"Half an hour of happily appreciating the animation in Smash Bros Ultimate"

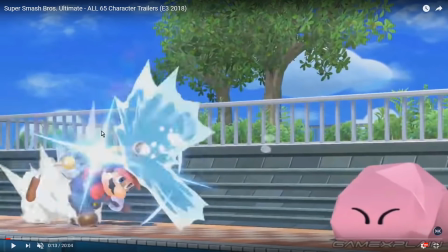(12:09)
And I really love, because one of the clever things they've done with Flood is there's no 3D water in Flood's animation. All of this is, I think it's essentially, well, they are 3D objects, but they're essentially 2D images mapped onto
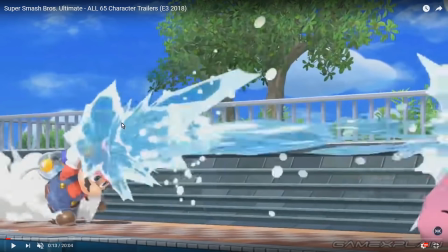(12:23)
three-dimensional planes that are just being layered over and kind of cycled in and out in the game.
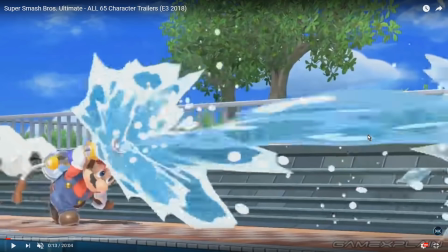(12:29)
But there's no, like, 3D animated water anywhere at all. Like, it's not like they've simulated fluid physics or anything.
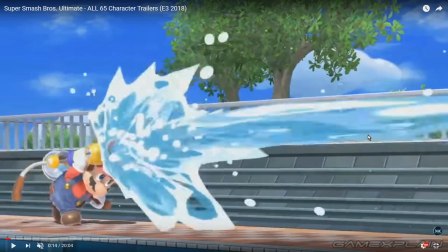(12:35)
They've just animated the effects of the water pretty much by hand,
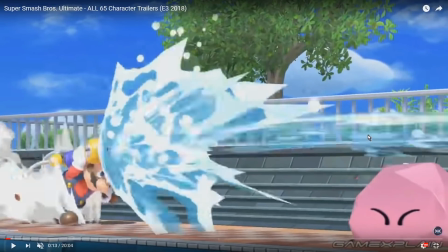(12:41)
with hand-drawn animation techniques, and a whole hell of a lot of particle effects in order to sell it.
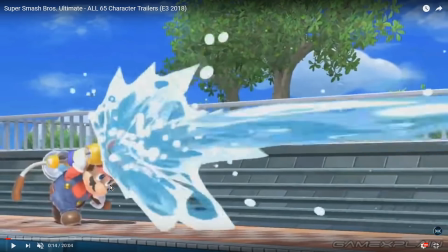(12:46)
But for one thing, that cuts down on processor time, and it also gives this wonderful graphic, cartoony look to the whole proceeding, which is part of what sells the Smash Bros.
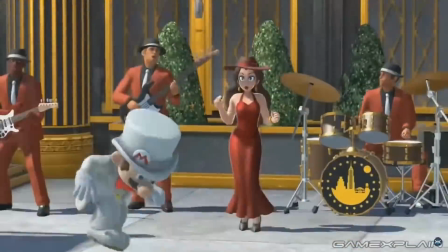(12:56)
Aesthetic to me, is that ultimately it is a cartoon fighter. It looks like you're doing cartoony stuff in it.
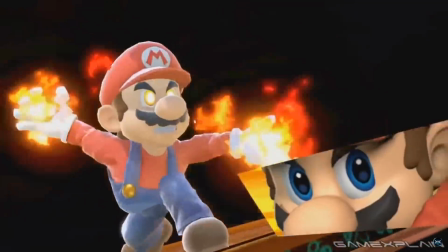(13:02)
Anyway, let's move on from Mario. Let's just let this play out, and let's pause again once there's something interesting to talk about.
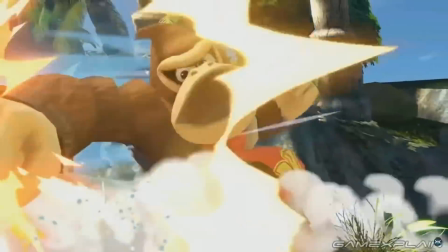(13:09)
His final smash isn't really that interesting to talk about. I do like that Donkey Kong has become a lot more expressive in the new game.
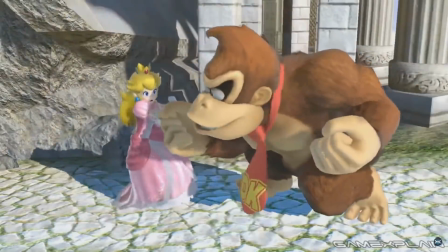(13:17)
Like, he has a lot more different facial expressions. He makes a lot of different interesting expressions when he gets hit and when stuff happens to him, which I quite enjoy.
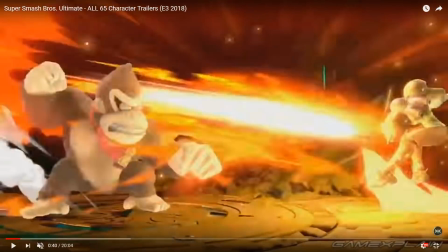(13:25)
And here again, I love rapid punch animations because they're really difficult to do right.
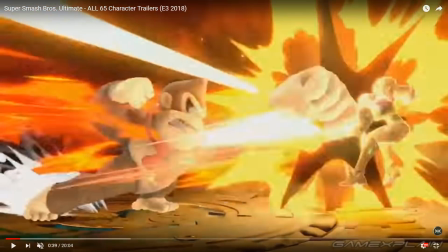(13:30)
And Donkey Kong has a really, really good one.
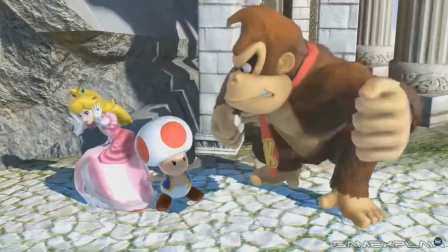(13:35)
This video is 60 frames per second, by the way, so we're gonna get, like, all of the frames of animation that go into this.
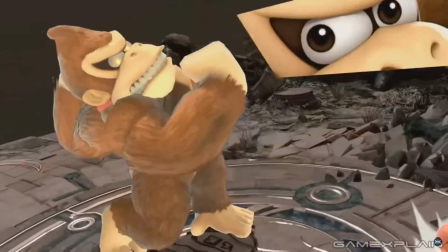(13:41)
But take a look at what happens.
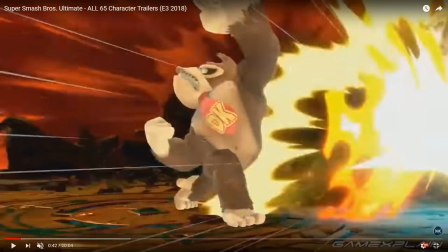(13:42)
Like, this looks like it's just lightning punches just happening at absolutely extreme, impossible speeds.
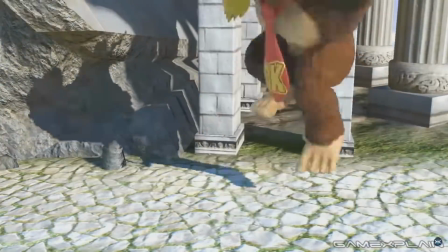(13:50)
So let's take a look at that frame by frame and see if it's actually lightning punches happening at extreme impossible speeds.
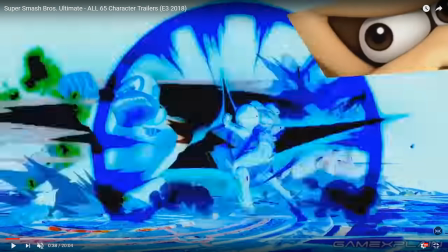(13:56)
First, we have this lovely impact. I love the color inversion, which again is a technique borrowed from anime, I think,
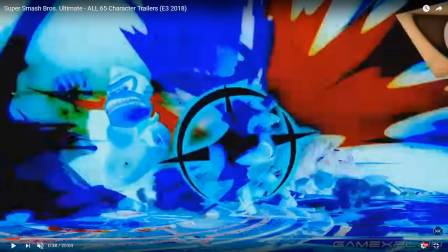(14:03)
which really, really communicates to the player that, oh, you got hit by the final smash, bro.
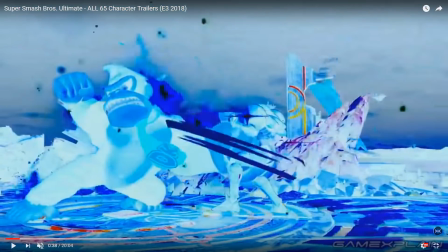(14:09)
You are just about to get all of your shit fucked up.
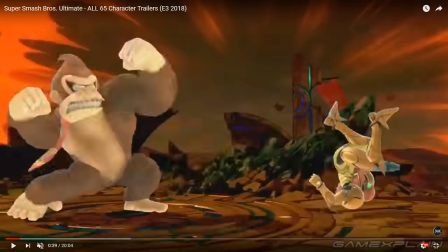(14:12)
Your shit is getting fucked up so bad that the entire world changed all of its colors in order to accommodate how much of an ass-kicking you're about to get.
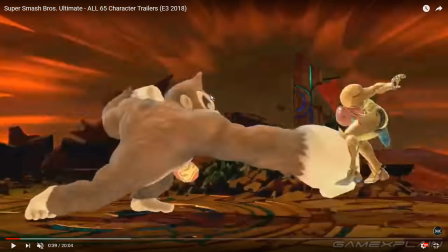(14:21)
And by the way, Donkey Kong's hands change size.
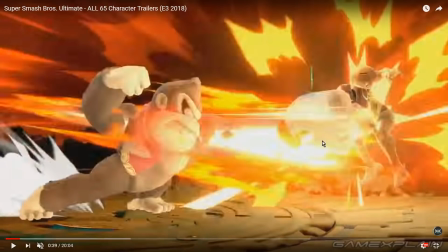(14:25)
You can see here, as he's pulled back for the punch, that hand is one size, but here, when it's actually hitting Samus, it has suddenly grown substantially in volume.
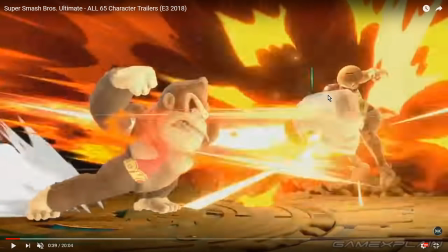(14:34)
This, again, is a squash and stretch technique. Because the hand is bigger, we perceive that it has more impact because it's heavier. Like, it can deliver more power when it's bigger, when it has a greater mass. We know this instinctually, and animators exploit that in animations like this.
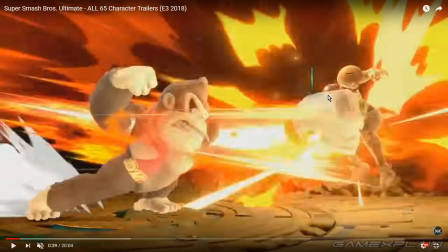(14:51)
And first, it also helps track where Donkey Kong's hands are, that they grow a little bit bigger. That makes them easier for the eye to track. during all this rapid punch motion, but it also helps sell the impact of what he's doing. This is something you can see being used in video games all the way back with Super Mario 64, actually, where Mario,
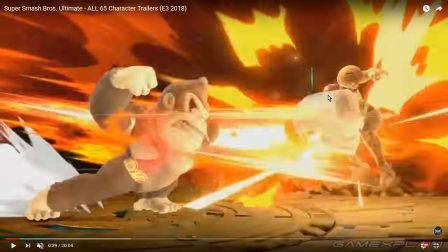(15:09)
when he punches and kicks, his hands and his feet actually get bigger as the impacts of the hits land.
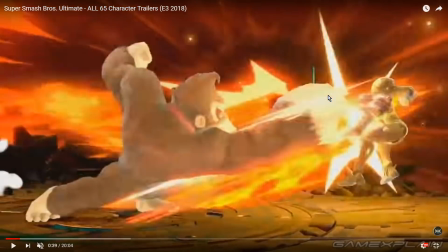(15:15)
It's one of the early 3D techniques that were used effectively to communicate power and fighting.
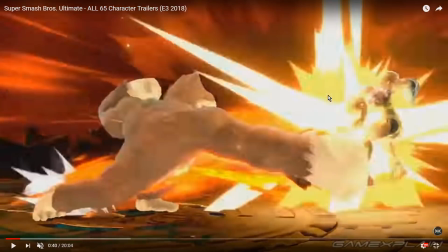(15:20)
But see, as you can see here, Donkey Kong isn't really moving too fast for the naked eye.
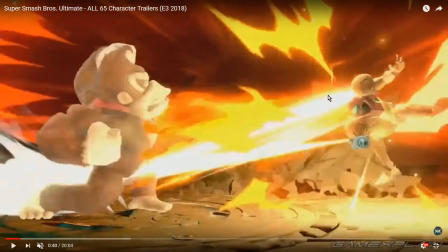(15:28)
Like, he's moving pretty fast, but it's still just punch, punch, punch.
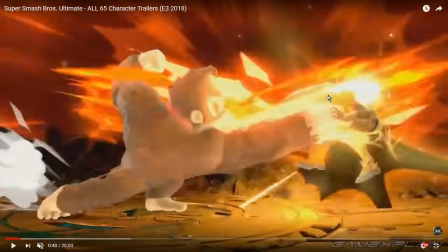(15:32)
It's not like there's 100 punches in the air at the same time. So why does it look so frantic and so superpowered?
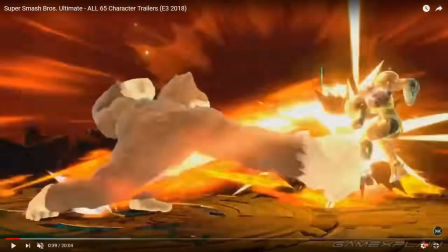(15:38)
Well, once again, the effects have a lot to do with it, because see what happens is,
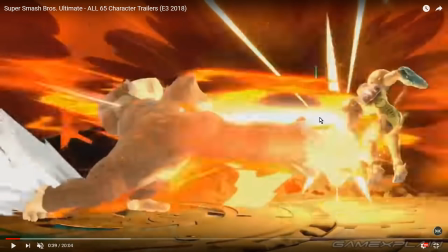(15:44)
as Donkey Kong lands a punch, you can see there's an effect here that surrounds his arm and communicates the impact of the hit.
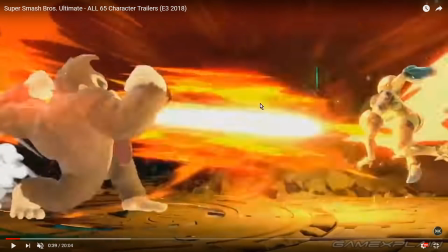(15:52)
But watch what happens when he pulls his arm back. The effect stays in the air while he's pulled back for the next punch.
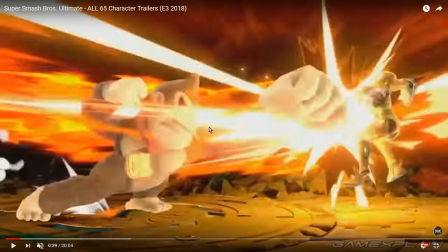(15:59)
And when he lands the next punch, the effect from the previous punch is still there.
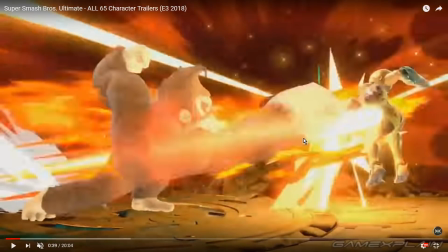(16:04)
And it's not until he connects with the next punch that the previous effect goes away.
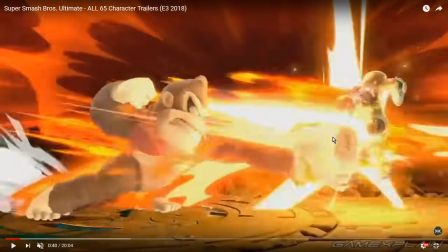(16:08)
And this happens over and over again, where he essentially leaves an after image of his previous punch,
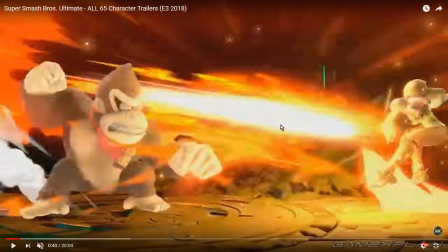(16:13)
which just kind of overlaps or just hangs around alongside the next punch animation. And that's part of what sells the absolute maddening sort of
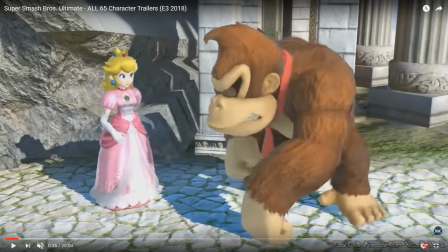(16:27)
the sense of hundreds and hundreds of punches landing, is that even though Donkey Kong himself is doing 1, 2, 1, 2, 1, 2, because of the after images, it looks like he's doing 1, 2, 3, 4, 1, 2, 3, 4, 1, 2, 3, 4.
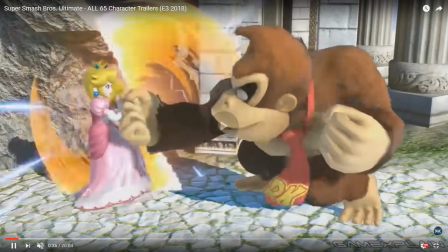(16:38)
So in a visual sense, from a spectator's perspective, it almost kind of doubles how many hits we perceive, even though,
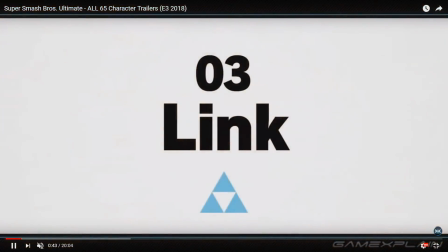(16:48)
you know, there aren't actually as many hits as we think. Which is just a clever use of animation techniques that's, again, something that's been used in fighting games.
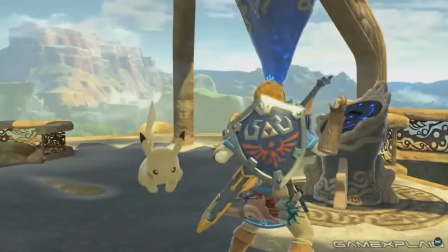(16:56)
Like, I remember seeing that same kind of effect back in Marvel vs. Capcom.
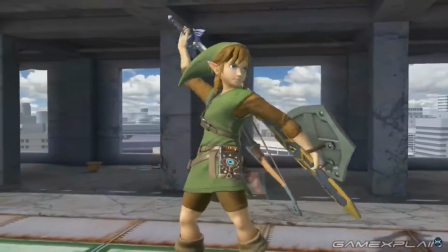(16:59)
I think that was probably my first introduction to those kinds of animation techniques in fighting games, but it's lovely to see it used here, and used so efficiently.
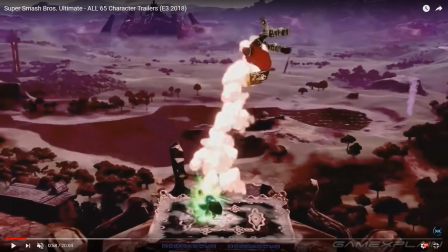(17:07)
I also love the effects on Link's sword,
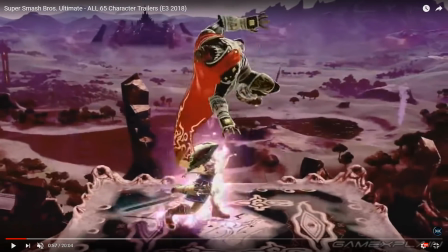(17:14)
because, again, there's a lot of use of smear. This right here is a smear frame.
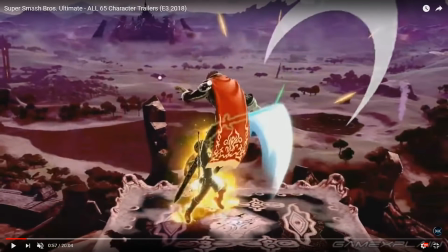(17:20)
It's going to be easier to see once Ganon moves his ass a little bit. There. You can see how Link's sword kind of leaves a trail in its wake. In 2D animation, that's called a smear frame. So called because you're literally smearing the object that's moving.
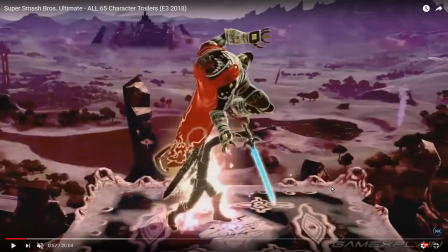(17:35)
And this does a couple of things. It helps with a very quick motion.
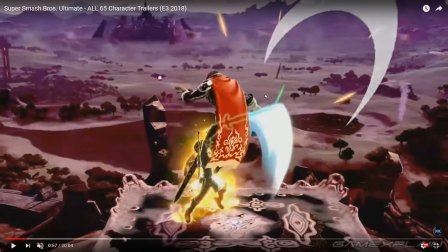(17:41)
It's sort of a visual indicator to the audience, the people who are looking, that what path did the weapon take, or the object take, to get there. And we can see this has this long curvy path in order to get to where it is, which sells the idea of this very swift sword stroke that's almost too fast for the naked eye,
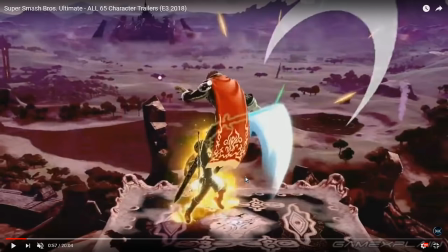(17:58)
but you kind of get the after image of the sword stroke as it has happened. And that's something I just love seeing how they use it here,
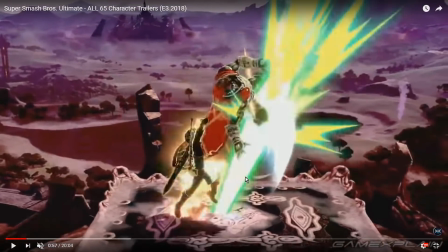(18:04)
because you can see when Link is doing this really, really fast motion, which is what his sword swing is, it is a really,
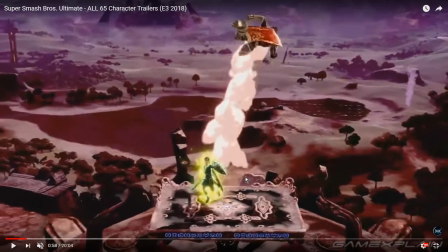(18:10)
really fast motion, which can be hard to track. Like, without the effect, it would be really hard to track exactly where Link's sword is at all times,
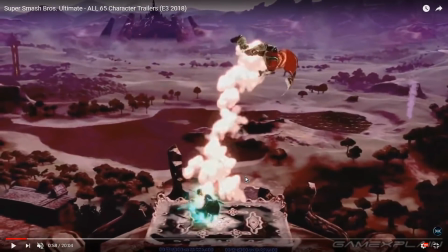(18:19)
but because the smear adds so much extra surface area, essentially, to a sword, that helps your eye track what the sword is doing.
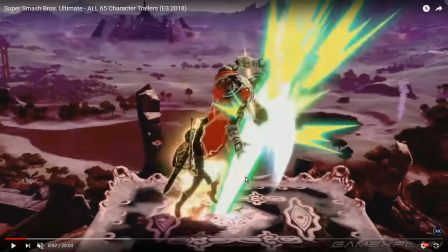(18:27)
And from a gameplay perspective, that can help give you a lot more clarity about exactly where Link's sword is during this animation,
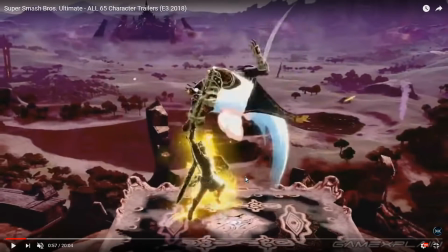(18:34)
which can help you figure out where you shouldn't be in order to dodge this animation when it happens.
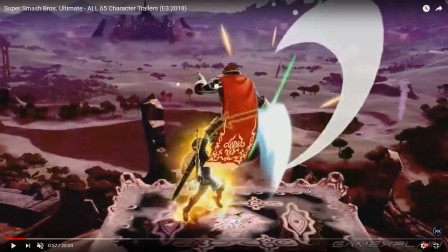(18:40)
And as the hit lands, see how you get this crescent-shaped shockwave that kind of radiates out from the sword, which is, again, a technique that's very heavily used in anime, where if you want a sword hit to look especially powerful and sharp,
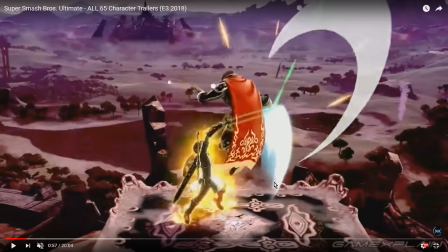(18:56)
what you essentially do is you send a crescent-shaped shockwave out from it somehow. Like, you connect a crescent-shaped shockwave to it, and that's almost as though sort of the sharpness of the sword is cleaving through the air in front of him,
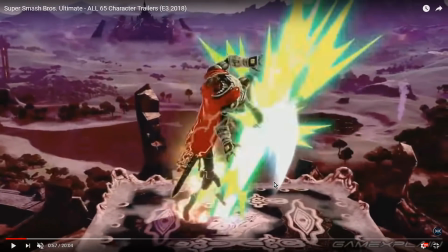(19:11)
which is just a very clever way to do it. And you can also see that the cleave, this sharpness animation, it follows,
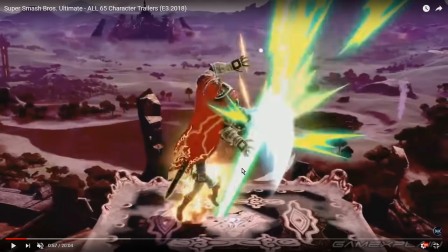(19:20)
it's almost like it's a second sword slash that's kind of happening in the air, where you can see it follows a curve and then it disappears.
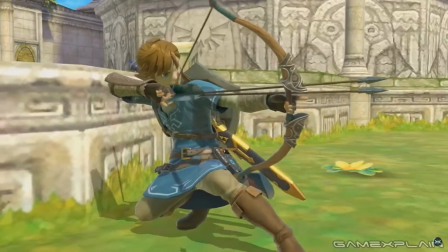(19:29)
Which is honestly just kind of lovely. Let's see if we can get a little bit more of those upswings that Link does.
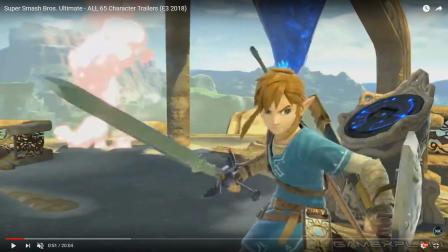(19:36)
Or maybe, actually, let's take a look at the bomb.
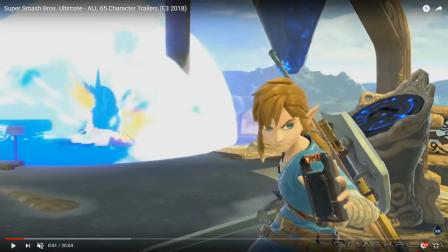(19:43)
Because I love the animation of the bombs in Breath of the Wild. And that's actually quite good here as well.
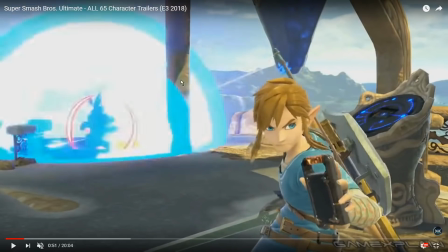(19:49)
Because you can see it starts with a little sphere, that expands a little bit, and then you get this second sphere kind of radiating out on top of it.
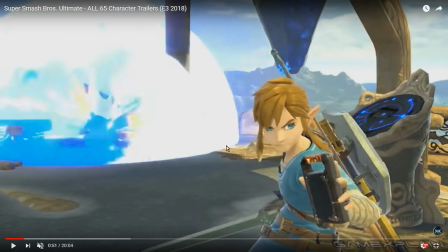(19:56)
And then when we get the, like, this is the full hitbox, I think, of the bomb. And in order to show us exactly where that hitbox is, they make the whole thing glow white, just for a little bit. So that you can see very, very clearly contrasted with everything else in the scene exactly where the hitbox is on this thing.